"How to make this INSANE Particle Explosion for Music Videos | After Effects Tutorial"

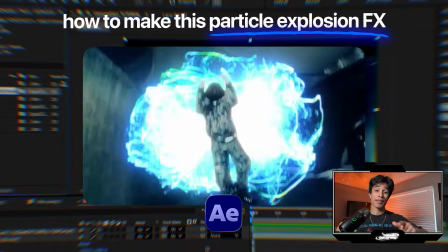0:00 Today I'm going to teach you how to create the craziest particle explosion effect inside of After Effects, and make sure to stick to the end because we're going to give away a free sample of this overlay.
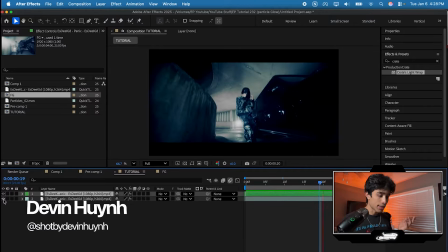0:08 So we're inside of After Effects. I have two clips. One is just the standard clip, and then one is a rotoscope clip of my subject.
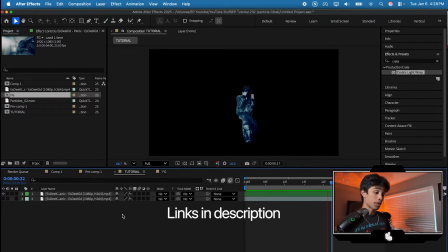0:15 I'm not going to go over rotoscoping in this tutorial, but if you don't know how to rotoscope, you can check out this video linked right here.
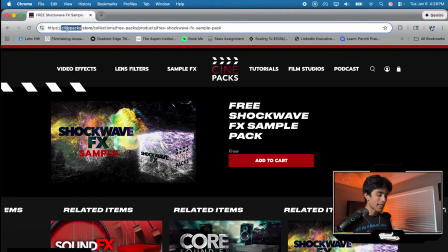0:19 So next up, we're going to go to this website called cinepacks.store. Shout out to Tyler Casey for sending over these packs, but he does have a free sample of his Shockwave effects overlay.
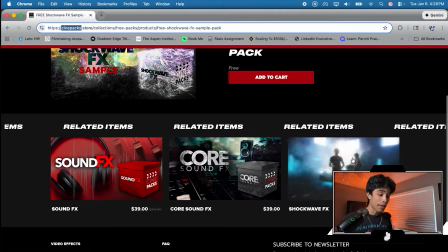0:27 This one is honestly really crazy. Like, I can't believe he's giving this away for free, but he also does have a full pack with like a bunch more crazy different variations, and they actually look really sick.
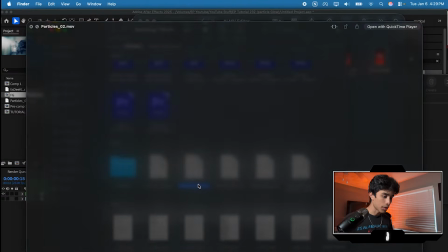0:36 So we're going to go back inside of After Effects, and once you download those particle effects, you're going to see there's a bunch of different variations.
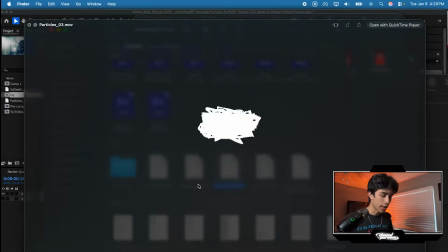0:41 You can honestly use whichever ones you want. I'm going to go, let's go with this one for now.
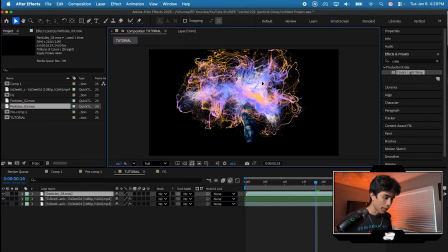0:46 And then I'm going to drag this onto my timeline, and then we are going to put this directly in between our subject.
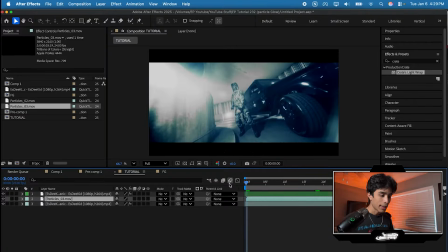0:52 We're going to, of course, turn on the background layer. Now, for those of you, this might be a perfect effect.
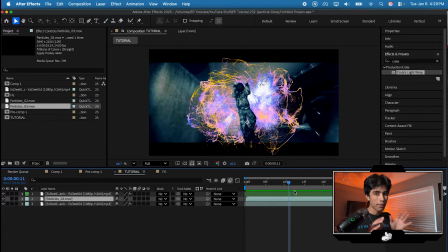0:56 You might be like, you know what, Devin, I'm good. I don't need anything more. But if you really want to be a professional visual effects artist, you got to master the art of blending light.
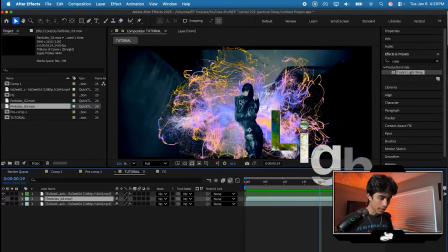1:04 Now, the reason why this looks fake is look at the background. Look at our subject. There is no light whatsoever affecting him.
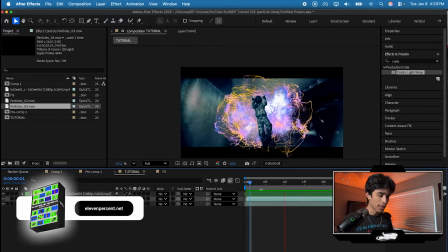1:11 He looks like completely removed, and it kind of just looks fake. And also, of course, forgot to mention, there's camera movement going on right here, and the particle explosion is just staying static.
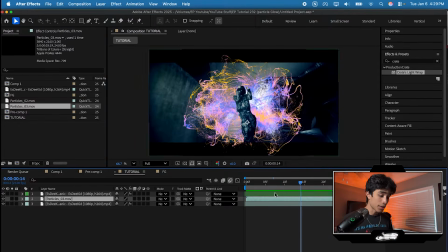1:19 It's staying the exact same size. So there's two ways you can do this. Number one, you can of course just fake the movement.
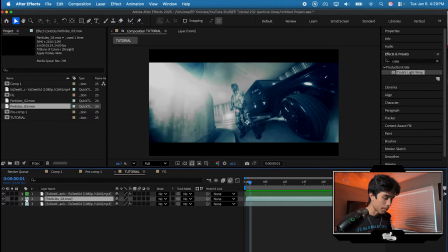1:25 It's kind of just zooming in, so it would make sense to obviously just scale it up, which you can just hit a drop down, hit a position on the scale keyframe, drag that towards the end,
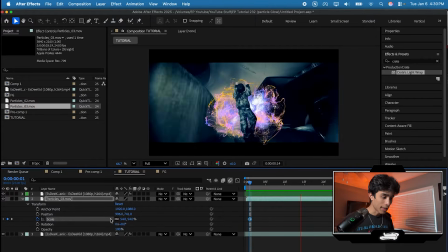1:35 and then just make the first one a little bit smaller. So then that way it's kind of like scaling up as the camera gets closer.
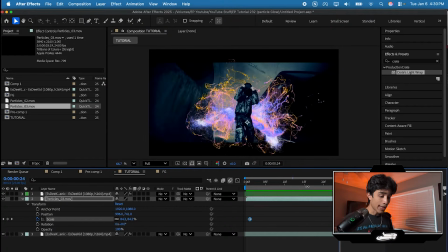1:41 That kind of looks cool, but if you want to actually be 100% accurate with the tracking,
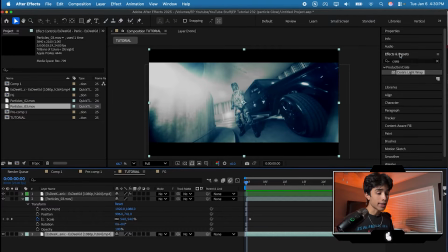1:46 you can of course 3D camera track your clip, which is really easy in After Effects. Don't get spooked by all these big vocab words. You just go to the tracker panel right here. Make sure you click on this bottom clip, and one very, very important thing is you have to make sure your composition is the exact same size as your video clip. So this SD Kid video we downloaded right here, it's 1920 by 1080.
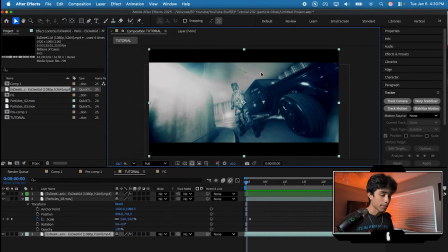2:07 And if I go to my composition settings by clicking here and then go to composition settings, you see it's 1920 by 1080. And it's the exact same size. It's already scaled up to fit the composition.
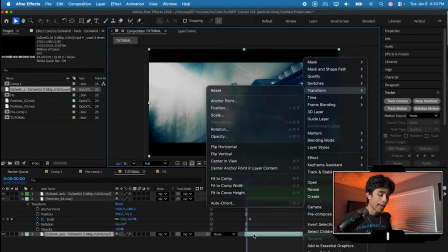2:19 You hit transform to fit to comp, and then you go ahead and hit track camera.
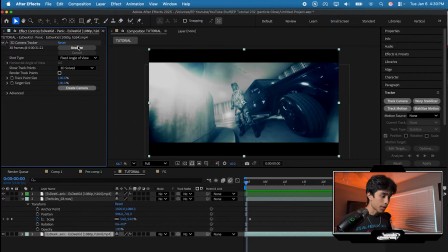2:24 And then it's going to load for a little bit. It shouldn't take too long. You just click analyze, and we're gonna wait.
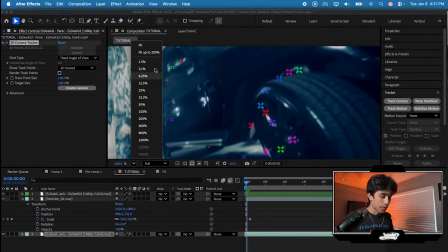2:30 And boom, once it's done tracking, you will see the 3D flowers. I like to call these the 3D flowers because that's what they look like, and they're tracked to our scene.
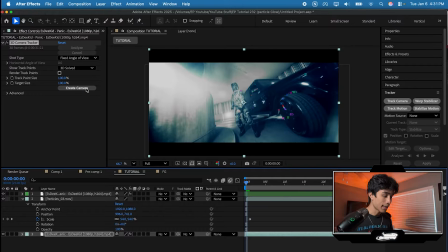2:39 Now I'm just going to go ahead and hit create camera button.
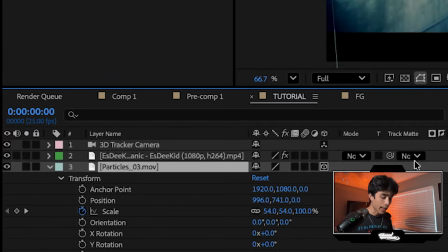2:41 And then lastly, we just enable the 3D mode for our particles layer, and boom, our particle effect is now tracked in 3D space.
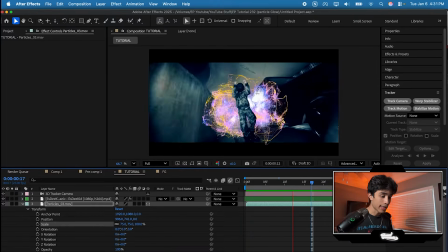2:48 And it's completely, we don't even have to do any scaling. It's gonna stay exactly in the same exact spot as if this were all 3D space.
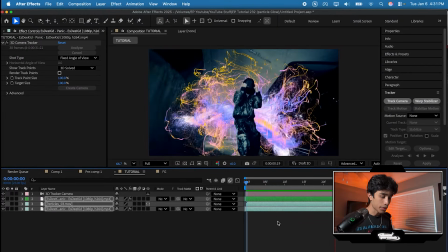2:56 So I'm just gonna go ahead. Now everything looks like it's in real 3D space. Let's go ahead and spice this up a little bit more though.
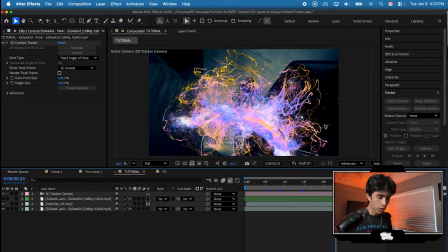3:01 I'm gonna go ahead and turn off the rotoscope layer, and I'm going to go ahead and go to my effects and presets. I'm gonna search for VC Color Vibrance. Now this is a free plugin. It's by Video Copilot.
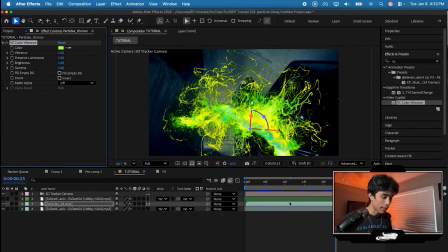3:12 Shout out them. They also made this crazy free asset. I'm dragging this to my particles layer, and you see it instantly changes the color of this effect.
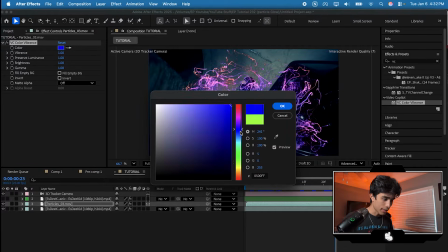3:19 And we're gonna set this to something like, let's do bluish to match the background.
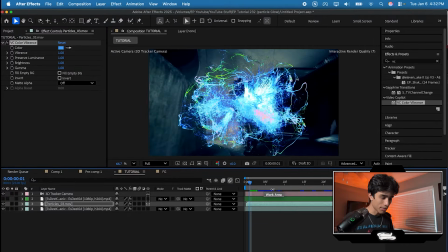3:23 And then we still got the green too, which honestly looks really sick. And then I'm gonna go to my effects and presets.
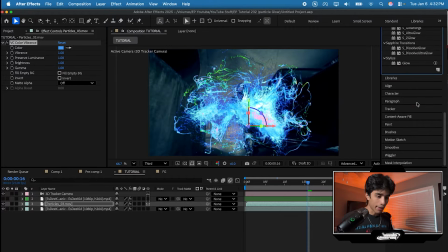3:28 I'm gonna search for a glow. Now you can use the standard After Effects glow. That's totally fine, it's totally up to you. I think it looks trash. So I'm gonna use Deep Glow 2 because I'm cool. And I'm gonna apply that, and boom, this looks crazy.
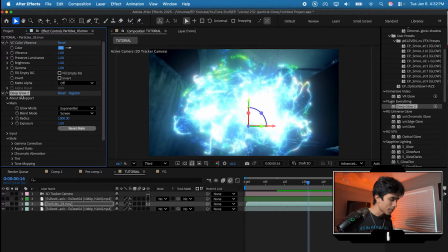3:39 Deep Glow 2 probably has one of the best glow effects. And I don't know, I think I'm tripping, but I should have applied Deep Glow 2 before VC Color Vibrance.
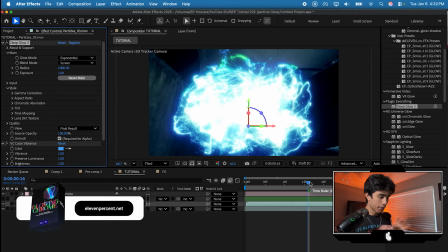3:46 So I'm just gonna drag this before VC Color Vibrance. And then we get this more like vibrant feel, whereas the color vibrance is affecting the glow after. I'm gonna go ahead and just bring down, you might be able to hear my computer. It's kind of going crazy right now. That's good, it's a good sign because the effect is crazy.
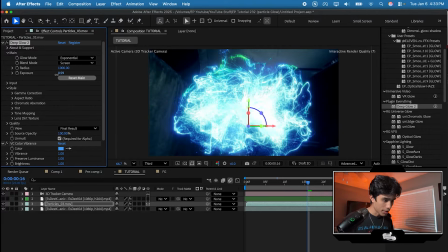4:01 So I'm gonna bring down the exposure a bit just so we can see it. It's a little bit too bright for my liking. And then now we can go ahead and turn on our rotoscope layer.